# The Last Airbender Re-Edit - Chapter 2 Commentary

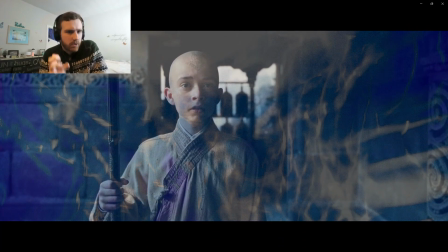So the conversation's a little bit shorter and to the point.
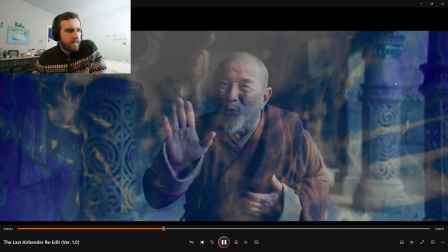And I think I do have that. There's a little bit of coloring differences, but not much else with this scene.
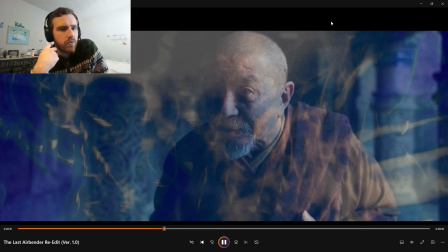And we're just now getting to what I think is one of the few good scenes of the
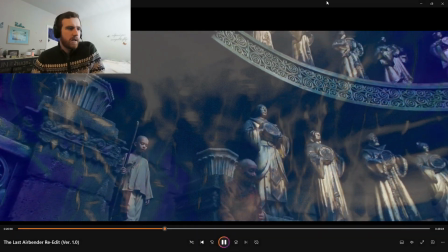original movie, and I think this is actually probably one of the best scenes in the edit altogether,
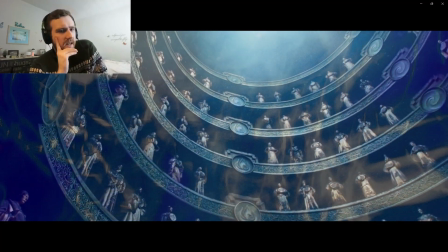because largely because what I do here is I fade to flashbacks,
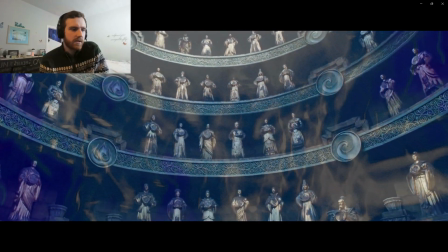which was not in the original movie, because originally we linger on this shot for a long time, and it's a nice scene,
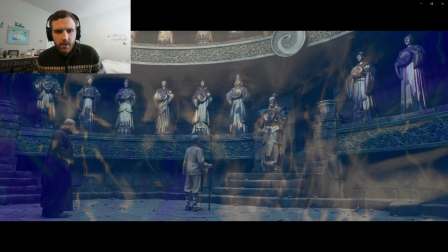but we're being told all this stuff, but we're not shown. Like, what are the 4 toys that Aang's talking about?
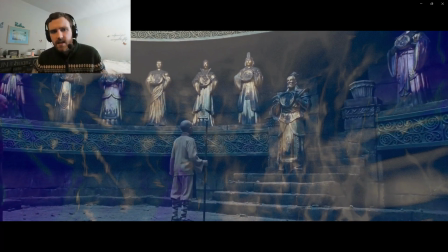Not that we need to know, but it's more effective if we see what he saw, if we see what he's talking about.
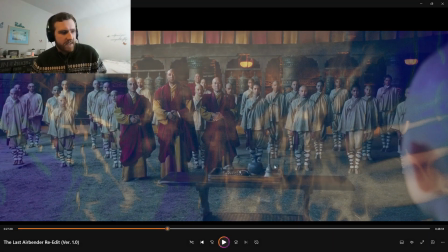So, boom, we now see these are the 4 toys Aang chose.
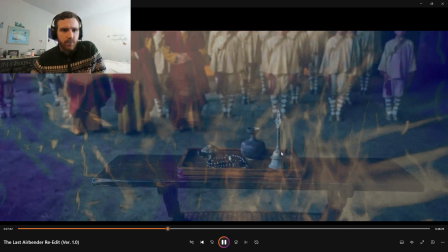And we see his people. We get a bit more time with his dead loved ones.
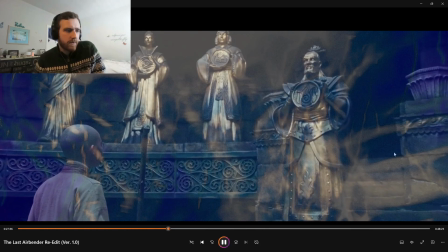And then we fade back to here.
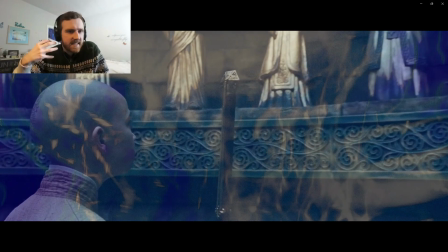So it's allowing us to kind of to see more things than just linger on this shot for a long time.
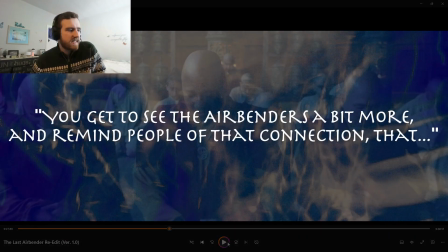So it helps the audience to see a bit more and to establish, to remind people of that connection,
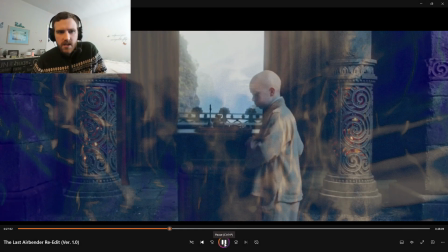that he told us that Matsu was like a father to him,
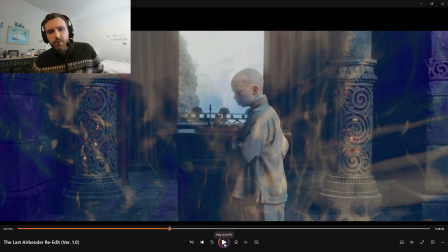but now we're actually seeing it way earlier in the movie versus seeing it towards the end of the movie like how we originally had it. So now we're getting this much earlier, and we're not just being told something, we're being shown something, which is very important.
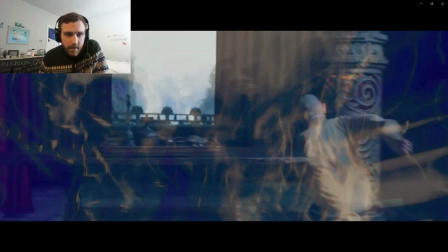And I didn't bow back.
Yeah, so I didn't bow back, and we get to actually see him.
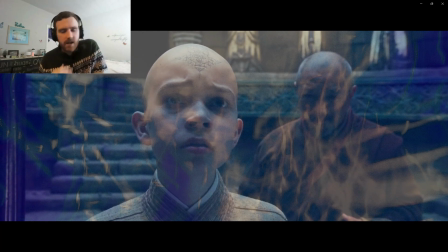He doesn't bow back, he leaves. So nice, very nice example of show versus tell. And if you're going to tell something, it's usually,
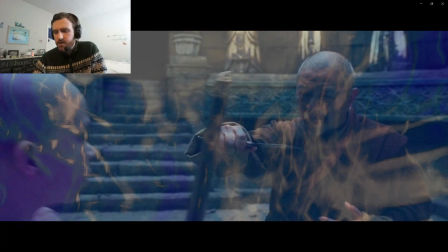a lot of times it's nice to see what the character's talking about so that we can understand a bit more of what he's going through mentally.
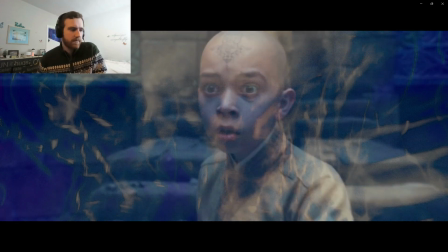And this is the trap. Chapter 2's title, the entire chapter built up to this trap,
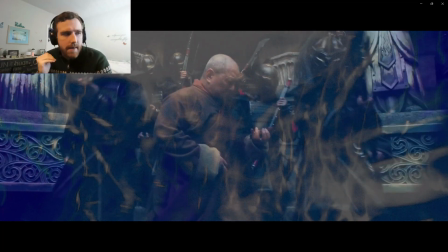and I would say now it makes a little more sense in this edit than it did in the original movie,
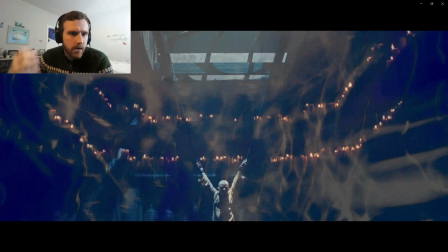because we got to see Zhao earlier on in this edit hunting down Aang,
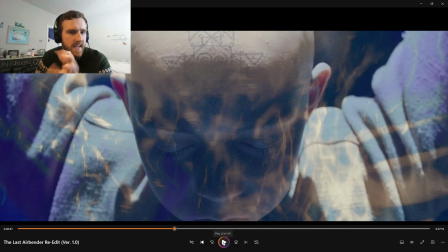preparing for Aang, being really good at it. We saw him send those soldiers out to hunt Aang, so if he can do it before, he can do it again. Because I was trying to fix a plot hole, well, a sort of big question, really, a lingering question of how did Zhao know that Aang was going to go to this temple?
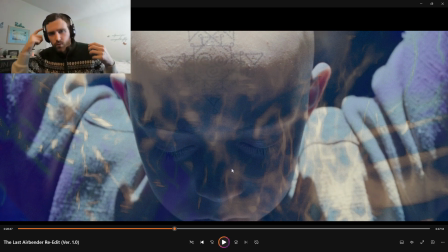Well, now that we have the montage, we can now imply that he's smart, that he was following Aang very well. That's why, is that throughout this whole process, he's looking at a map, and he's trying to figure out where they're going. And so we can now assume that Zhao made a very good educated guess in this version.
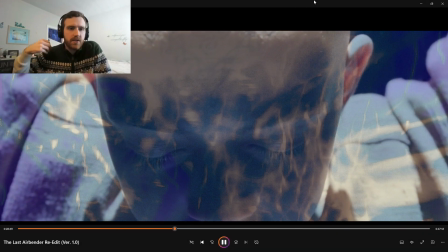because we're actually shown that he is hunting Aang and that he's trying to figure out where Aang's going.
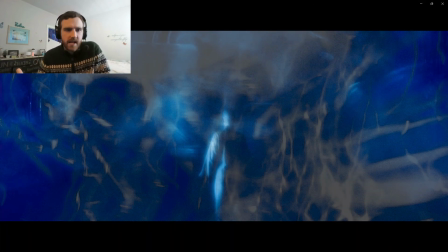Whereas in the original movie, we weren't shown any of that. He just made an educated guess that he might go to this temple.
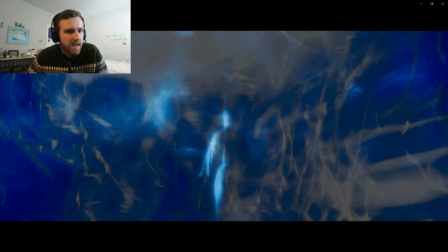But now there's a bit more reason behind it.
I will stop them.
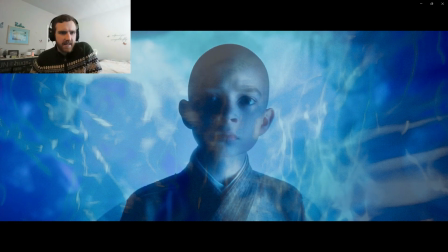So the trap makes a bit more sense in this. It's not perfect, it still has issues.
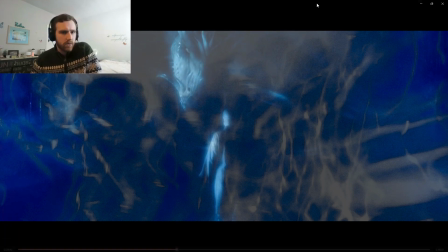And we're back to the blue-colored spirit world. I mean, look how nice that looks. Nice little dragon there.
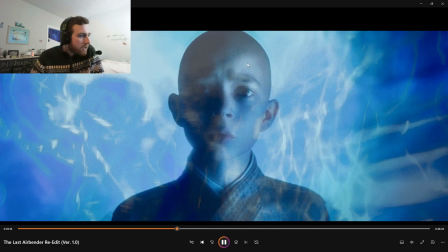And we're coming up on Will I stop them? a flipped shot.
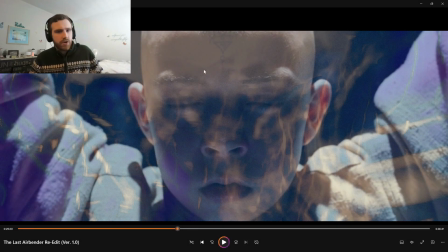This here is a flipped shot. And you can tell by the tattoos, they are actually, it's pointing the opposite direction now. So that's a little mistake I couldn't fix. But the reason I flipped this shot here
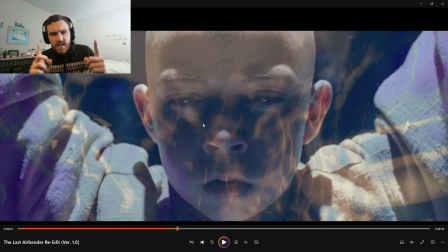is Aang, in the original, Aang is looking to his left, but Zhao is on his right. So it was weird. I couldn't figure out why he was looking left. Maybe he was looking at the staff Zhao was holding.